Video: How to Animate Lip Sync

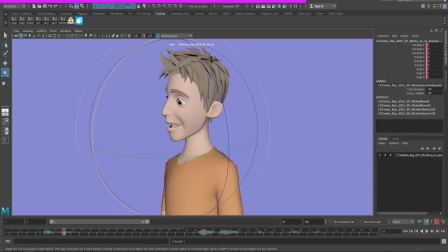10:52 have a neutral pose which I'm gonna or a tur pose I'm gonna use I see the jaw move forward a little too much so I'm gonna bring it back and again this is a happy pose I don't want a happy pose I'm gonna select the edges bring that down so there's a little
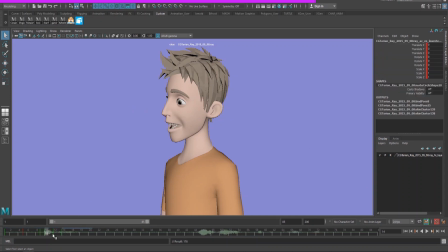11:11 bit more upset I can't okay I'm gonna actually I need I need up to hit for can't a little bit sooner so I'm gonna this is my a this is my e frame tool so I'm gonna bring a little bit one frame
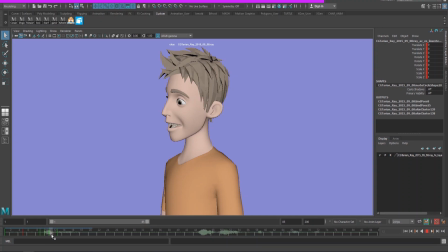11:30 closer to ah so it's I and then can't cans okay so 13 is cut 17 is
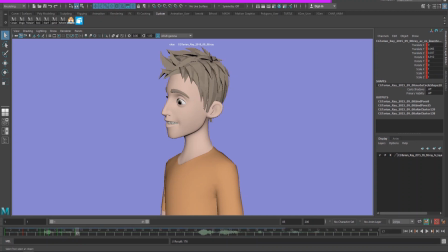11:45 to which makes pretty much the same the same mouth shape and I'm gonna go in the in-between where he says ah and again the excuse me the key here is you want the mouth closed then you want the mouth to pop open but then
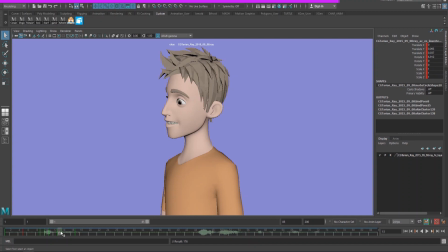12:02 settle back into clothes so we have again frame 13 ah and we already have an aw shape here again this is for TV kids entertainment with uh with tv everything's rushed so you're on
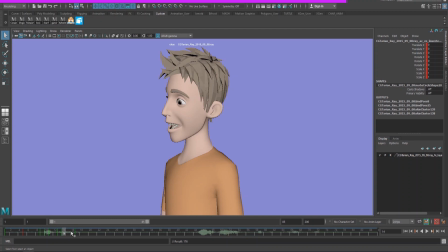12:18 a you're on a you got a huge quota to finish in a week and so it's a it's a lot more quantity and a lot less quality so you like you want it to look good but they're not really you know about the quality of your
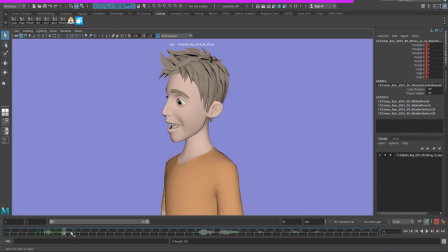12:33 work being like you know feature level being being like disney level so you want to get the general mouth shapes out of the way when you're in the TV industry and that's pretty much what we're doing here now if this was like a
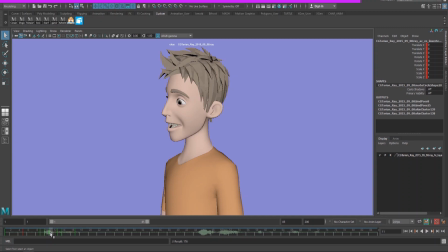12:48 demo reel piece I would go in and individually adjust each mouse shape as it required me to okay so it says I can't so that's a little too robotic for me and the second can't isn't
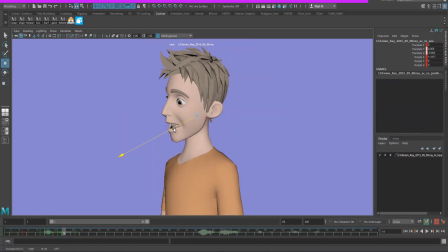13:03 as big as the first one so I'm just gonna close his mouth a little bit so it's not popping too much.
I can't.
There we go.
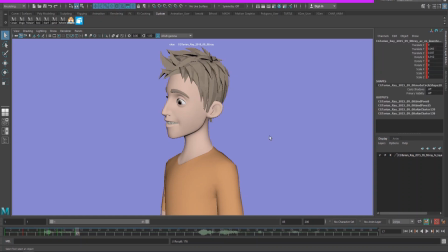13:15 So for the sake of the length of the video, I'm just going to skip forward and apply the same principles to the rest of the animation. And I'll just show you guys the finished product doing exactly what we're doing here.
I can't rewrite what's perfect.
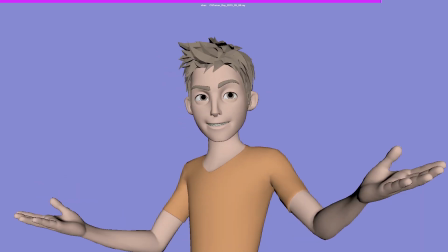13:31 I can't rewrite what's perfect. I can't rewrite what's perfect.
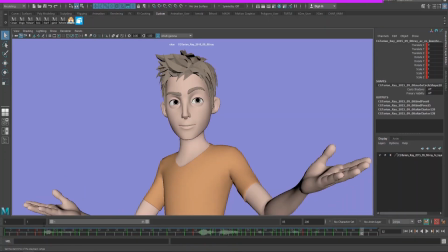13:38 Again, if you pay really close attention,
I can't.
So we're hitting the accents. We're putting the keys on the accents. But when you play this real time, if you pay really close attention, it will feel like the mouth is trying to catch up to the voice.
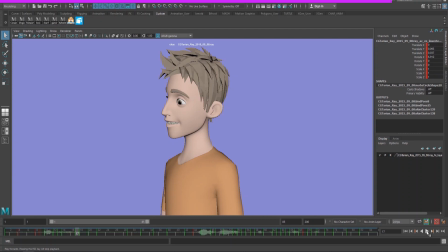13:56 The mouth shapes are trying to catch up to the voice. what's perfect and then then we see the mouth close into the T perfect yeah so that's not gonna do what you want to do is again
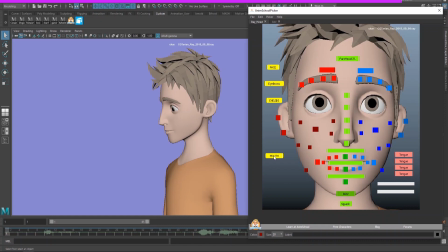14:15 so I have to my little controller here the mouth control selects all my mouth controls click
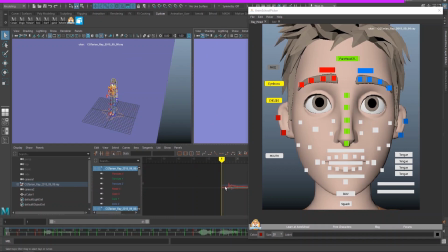14:22 that go to the graph editor and select everything make sure
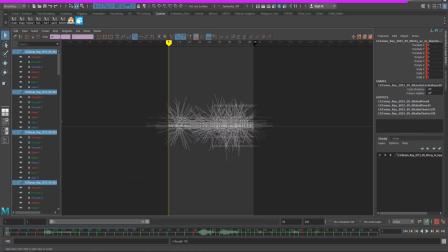14:28 everything is on linear then change the this little status bar right here change that to minus equals two
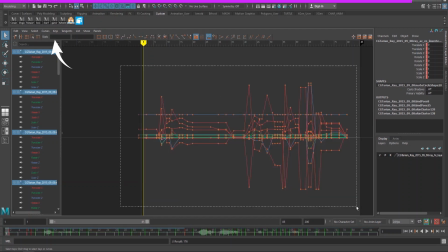14:38 and that brings back all the keys by two frames and
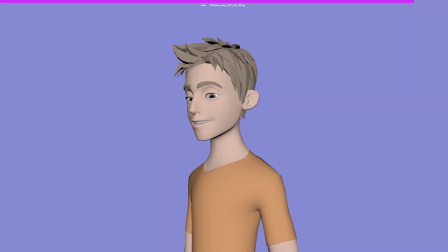14:43 now if we look at it again i can't rewrite what's perfect